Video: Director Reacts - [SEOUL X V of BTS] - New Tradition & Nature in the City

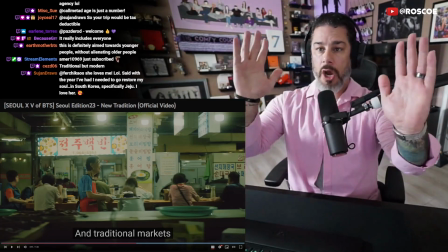239s
But you notice they didn't just go from showing you traditional markets and then modern
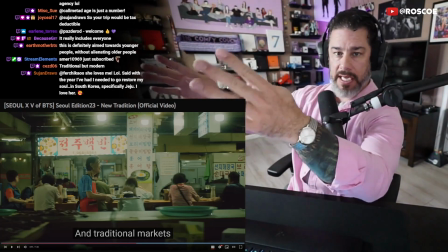248s
markets, facilities, diners, restaurants.
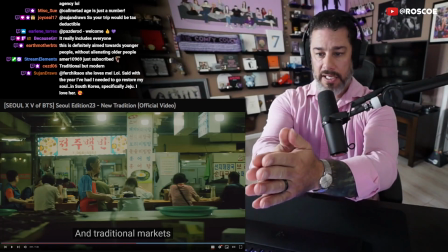252s
We are going to use this young lady as our transition, because you also, this is subtext at its finest.
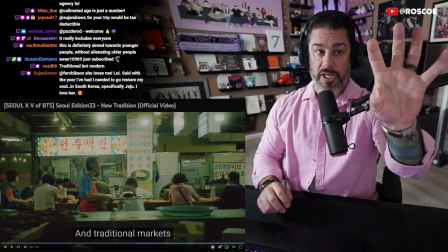260s
Are you ready for this? If we show you these two images of traditional and modern, and we don't tie them together,
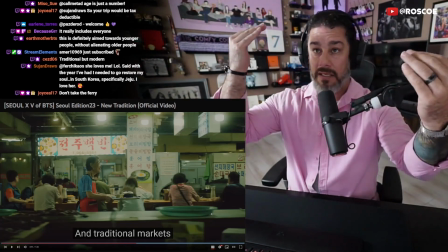268s
you run the risk of the viewer getting this like subconscious view of there still being a divide.
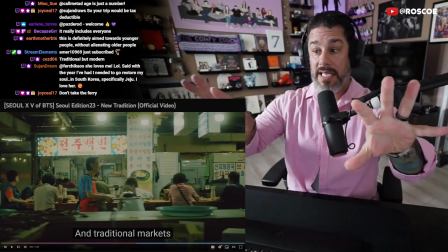275s
There's still being a separation between these cultures of people. You with me so far?
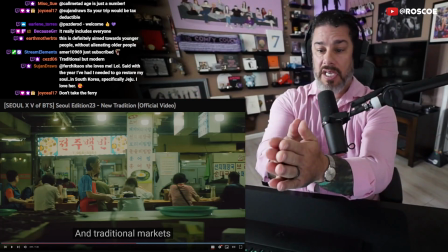280s
So what we're going to do is we're going to follow this young lady into the next shot, 시장?
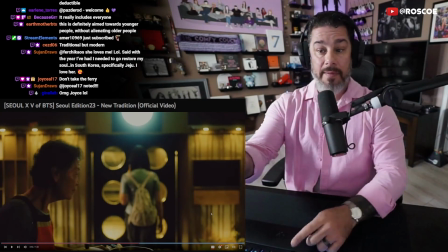285s
because there's still one and the same. There's still a blend of cultures across generations.
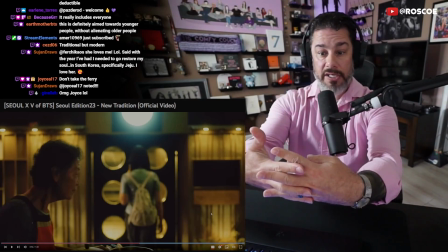290s
So she even
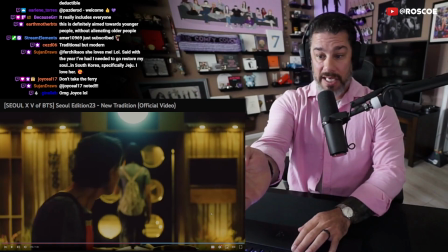294s
acknowledges this young lady.
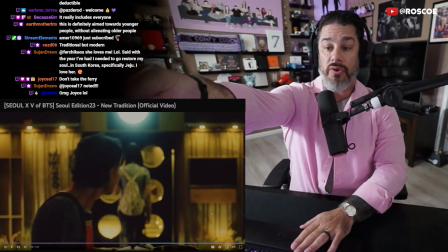295s
Her turning her head and seeing this other young lady moving through the door is now an acknowledgement of that other culture.
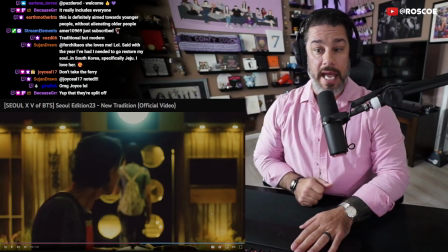304s
And it makes us also look ahead. And then we follow them right through the door.
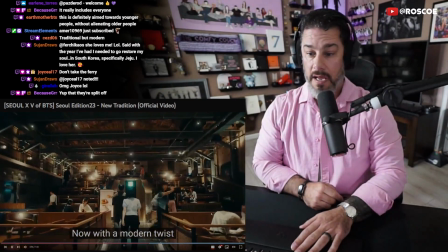312s 아니, 핫플레이스지.
Perfect.
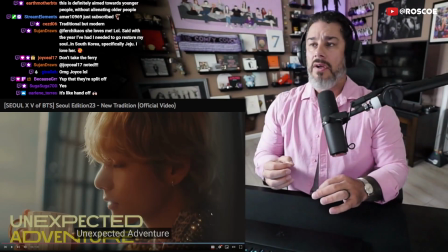319s
See what I mean? It's little things like that that is so, so clever.
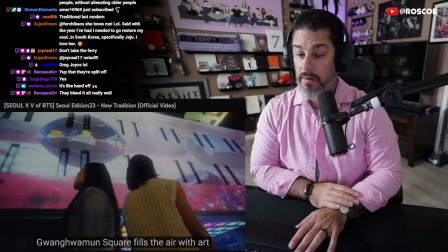330s 광장은 아트로 채웠어.
Wow. Fills the air with art.
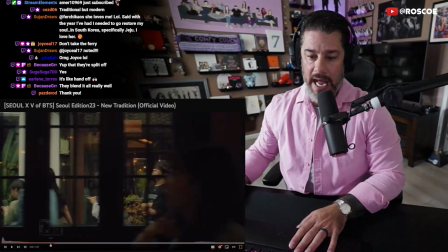338s
The only thing that I wasn't a fan of, and I understand why they did it, but I just wasn't a fan of it.
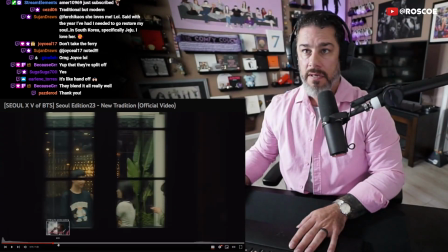346s
They use a few shots of the city that are sped up, which is fine.
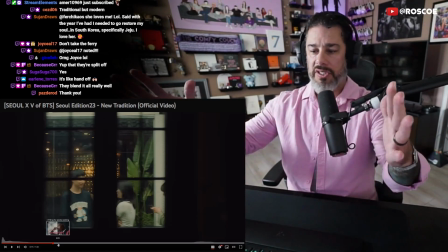355s
It's either like a time lapse or they're just compressing the time of that shot. I'll bring up a couple.
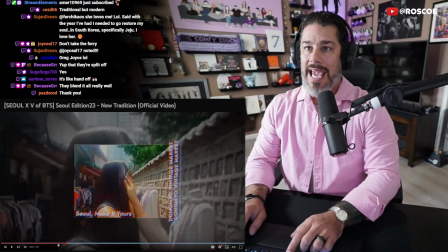360s
I'll show you. But what I didn't like was the camera, when it was filming, wasn't steady.
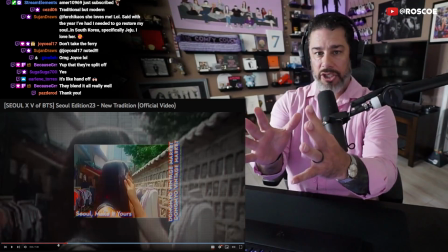368s
So when we compress the time of that shot, it makes the shot really jittery.
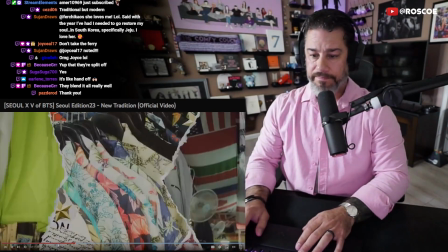375s
Let's see if I can find
one. 과거의 패션은 다시 태어났고
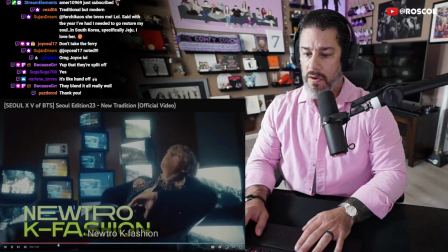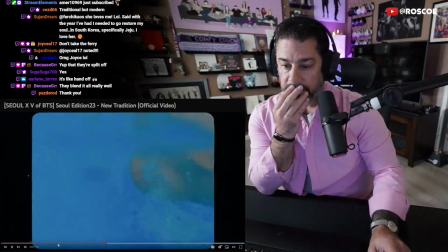386s 수백 년 전 보물들은 이렇게 힙해졌어.
This is really clever too.
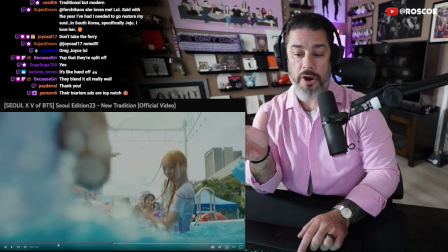393s
I mean, just the whole modern water park, the young crew, awesome.
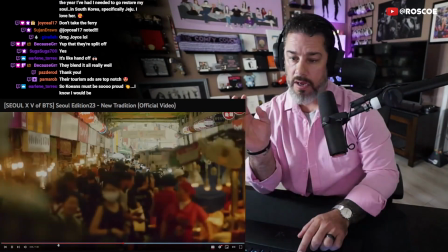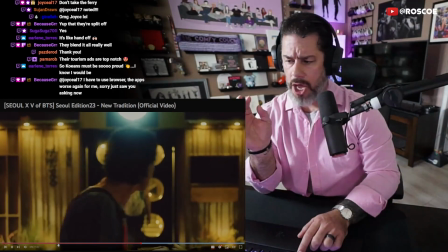406s 전통시장?
Yeah.
아니, 핫플레이스지.
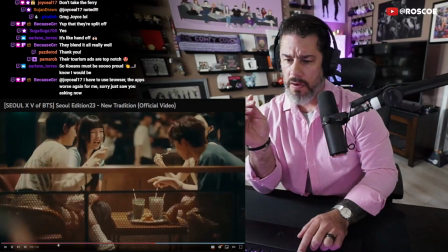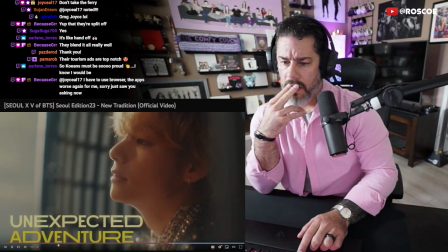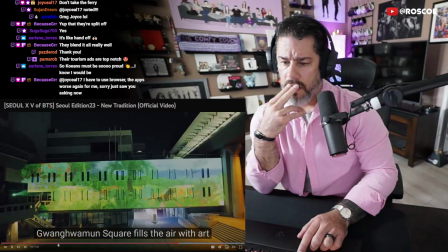422s 광장은 아트로 채웠어.
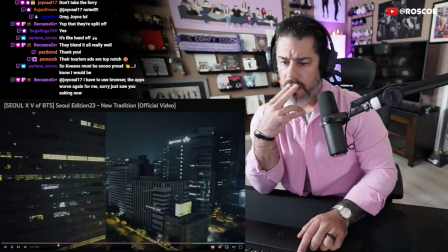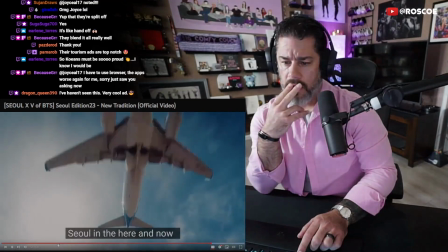433s 갖고 싶지 않아? 이 서울은 지금뿐이거든.
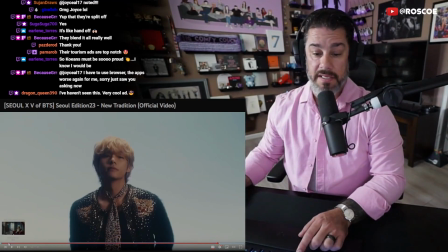438s
Of course, I watched the whole ad again and didn't see it because it was like at the beginning. Of course.
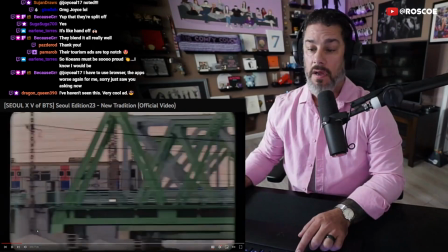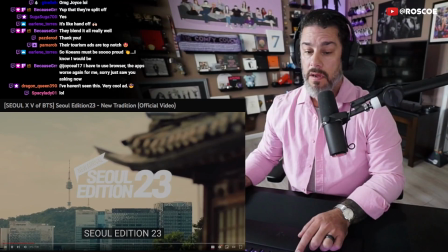447s 서울 에디션 23.
Okay, that right there.
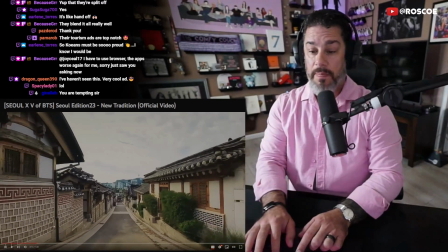452s
It's as small as this is a person walking down the road with the camera.
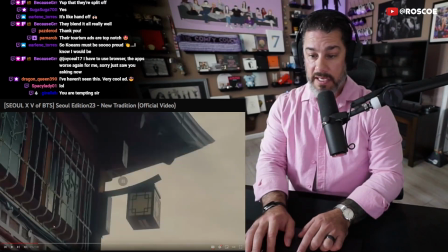459s
Watch this shot. You see how you can right there?
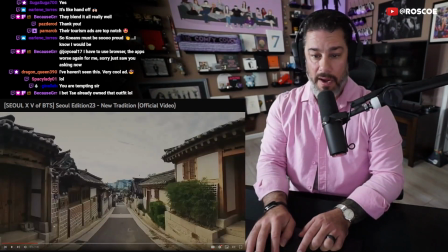463s
I'm sure it was like somebody's phone camera, which makes sense, okay?
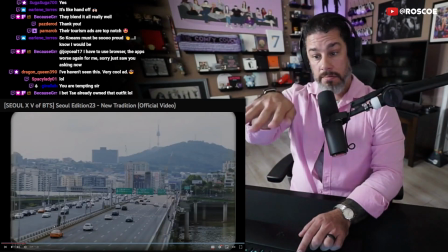470s
A drone shot coming down the hill would have been smoother. But here's the catch.
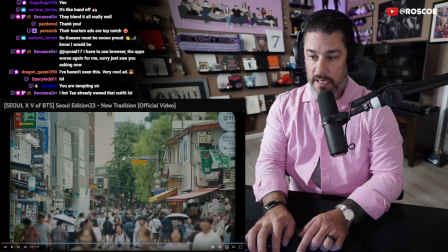476s
Here's the truth of this. This wasn't too bad. This was a steady cam, which is good.
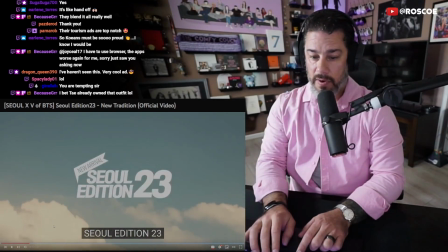481s
Or a stabilized, I guess is probably the right word.
서울 에디션 23.
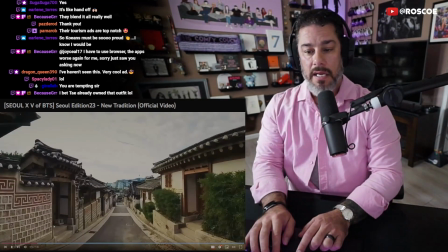487s
But see, I can understand why they did this. Because a drone shot right here in this traditional area.
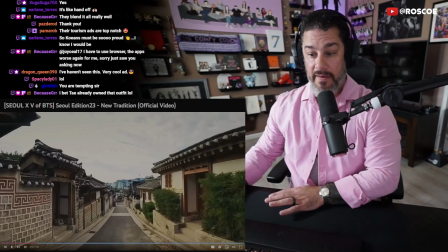497s
See how we have both shots again? We have traditional here, and then look in the background. We have modern.
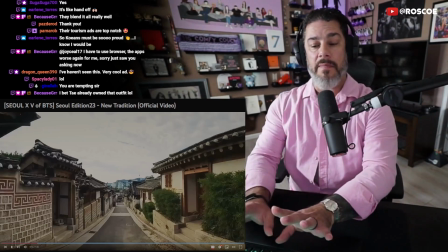504s
So I feel like a drone shot here being smooth and cinematic would have taken away from the area because we're not in the modern yet.
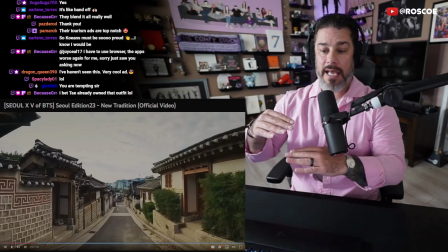511s
That's over there. We're in the traditional. So it does make sense that we're kind of using somebody walking down the street, but because it's sped up,
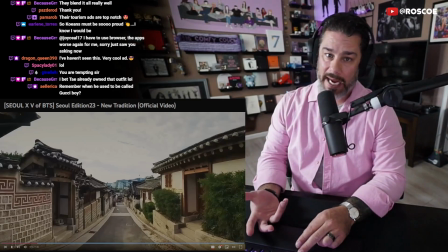523s
we kind of lose that effect of somebody walking down the street.
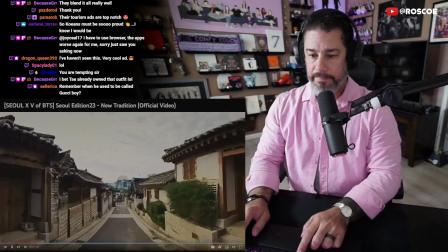527s
It becomes a little distracting to me. And thankfully, it's only like a half-second shot.
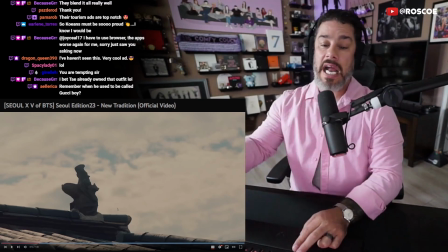532s
It's not a big deal. But of this entire thing, it's brilliant.
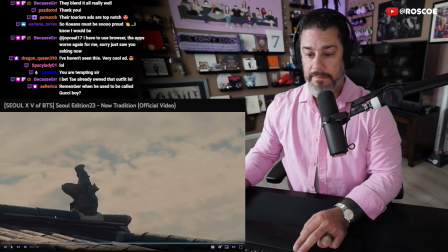537s
It's absolutely brilliant. Wow. And what's awesome is we've got another one. The next one is
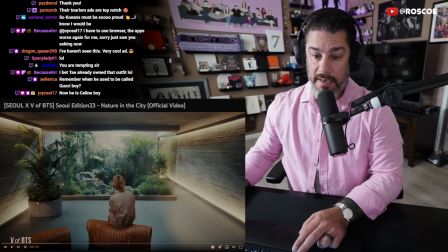549s
Nature in the City. This is another tourism ad.
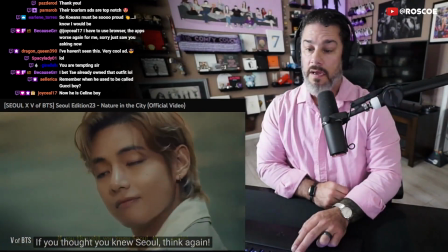555s 서울을 그냥 도시로만 알았다면 미안. 이건
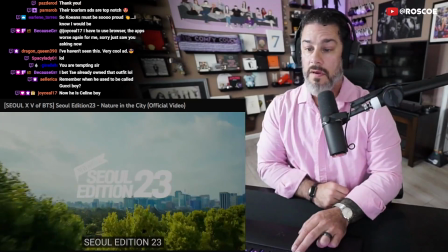564s 서울 에디션 23.
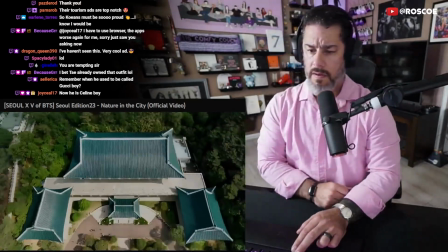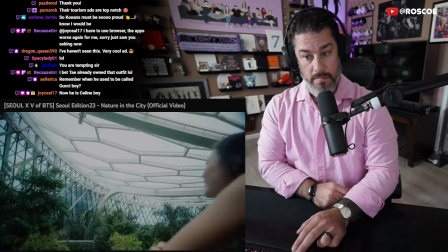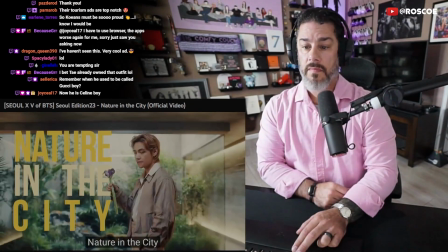578s Nature in the City.
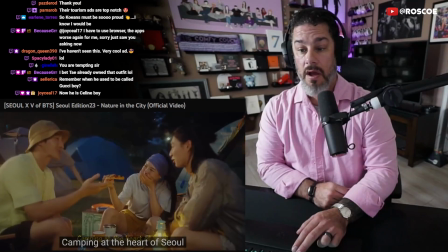582s
Wow.
도시 한복판에 캠핑장이 펼쳐지고 See, again, we have a blend of two cultures.
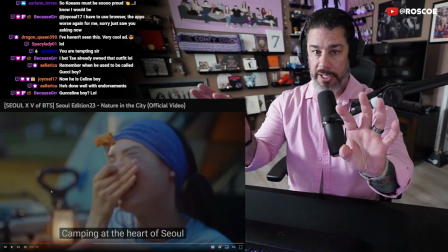592s
City people, nature people. Nature in the city. Best of both worlds.
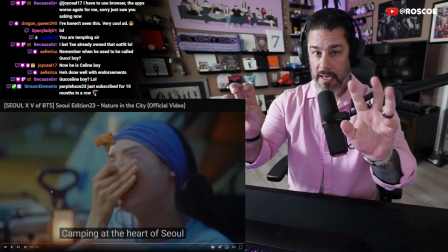599s
We can talk to both groups now in a very respectful way because it doesn't always have to be one or the other, right?
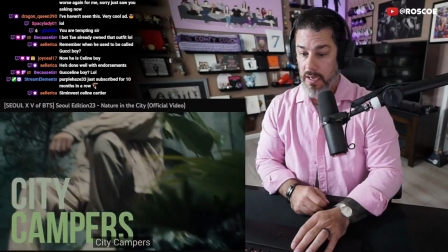608s World ignites and we take flight. City campers.
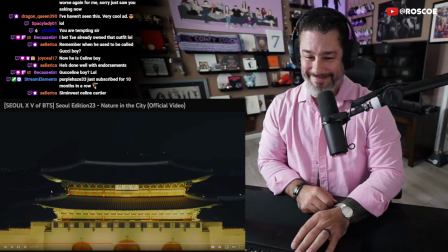614s Chasing our dreams through the night.
Oh, yeah.
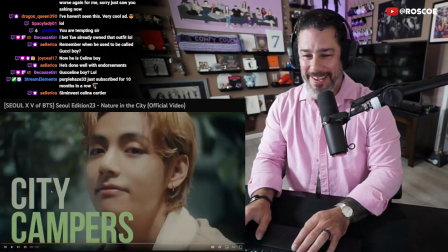619s
Look at that. Did you see that? That's brilliant.
Chasing our dreams through the night.
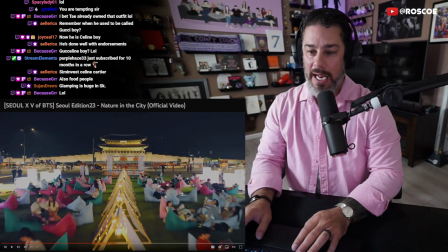626s
Oh, how cool is that spot? That is amazing.
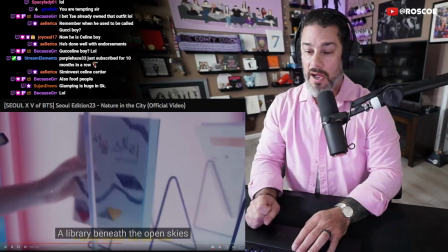634s 하늘 아래 누워 책을 읽지.
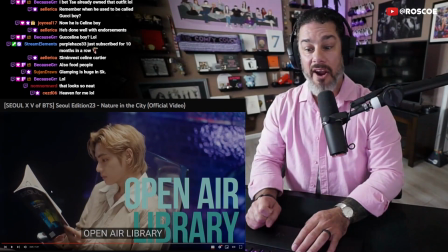641s Open air library.
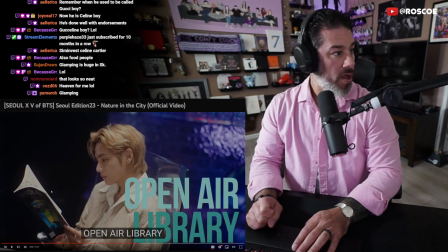648s
Huh.
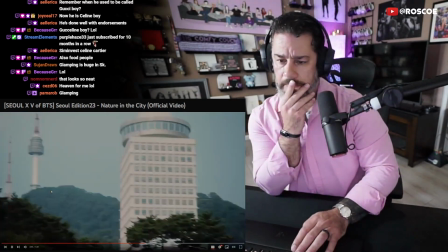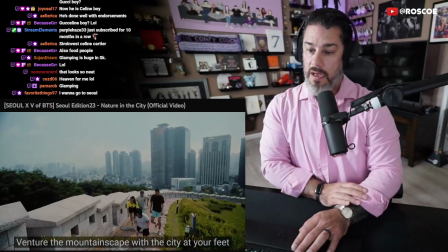655s 도시를 내려다보며 등산하는 즐거움. 어때?
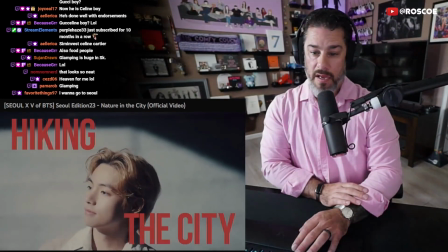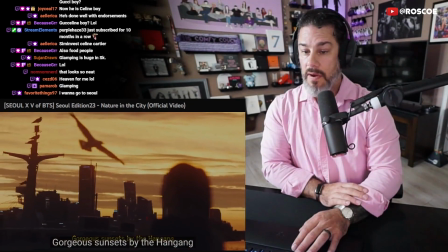666s 가장 핫한 선셋? 우린 한강에서 봐.
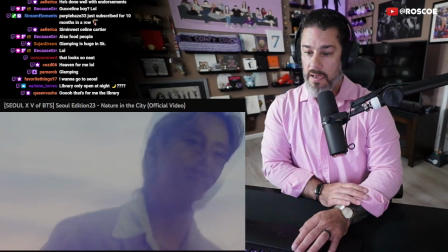674s 끌린다면 서둘러. 서울은 계속 바뀌고 있거든.
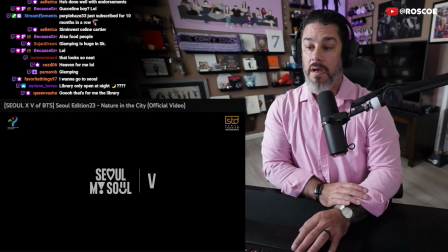684s 서울, make it yours.
Wow, that again is so clever.
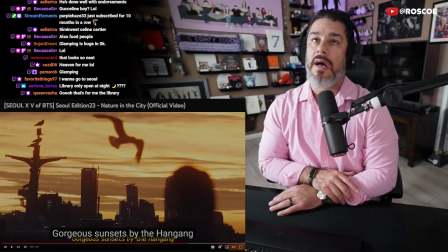691s
You think about how many, well, hold on, let me see how I phrase this.
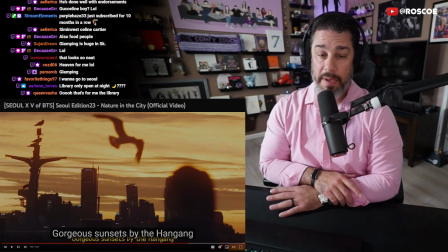696s
You can imagine how easy it would be for people to say, I don't want to go to the city. Not just Seoul, but like any city. Because when you're in the city, you lose touch with nature.
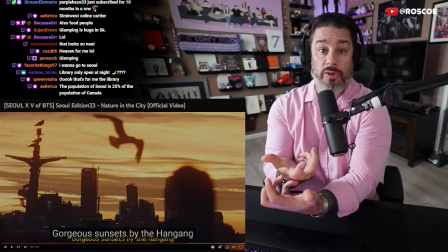708s
You lose like the natural world around you. Well, in this video, they're kind of showing you, no, you don't.
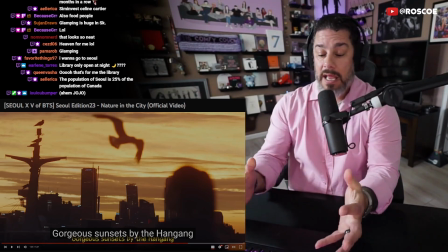715s
You just get a different perspective, different views. We still have ways for you to come in contact with this natural world.
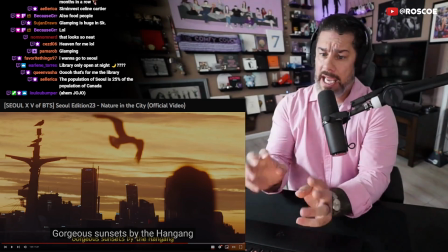723s
And they're going to show it to you. Not just talk about it in a voiceover where you have to use your imagination.
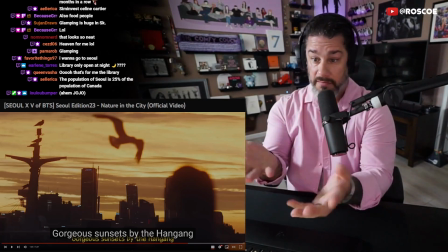729s
Show it to you. This shot is perfect.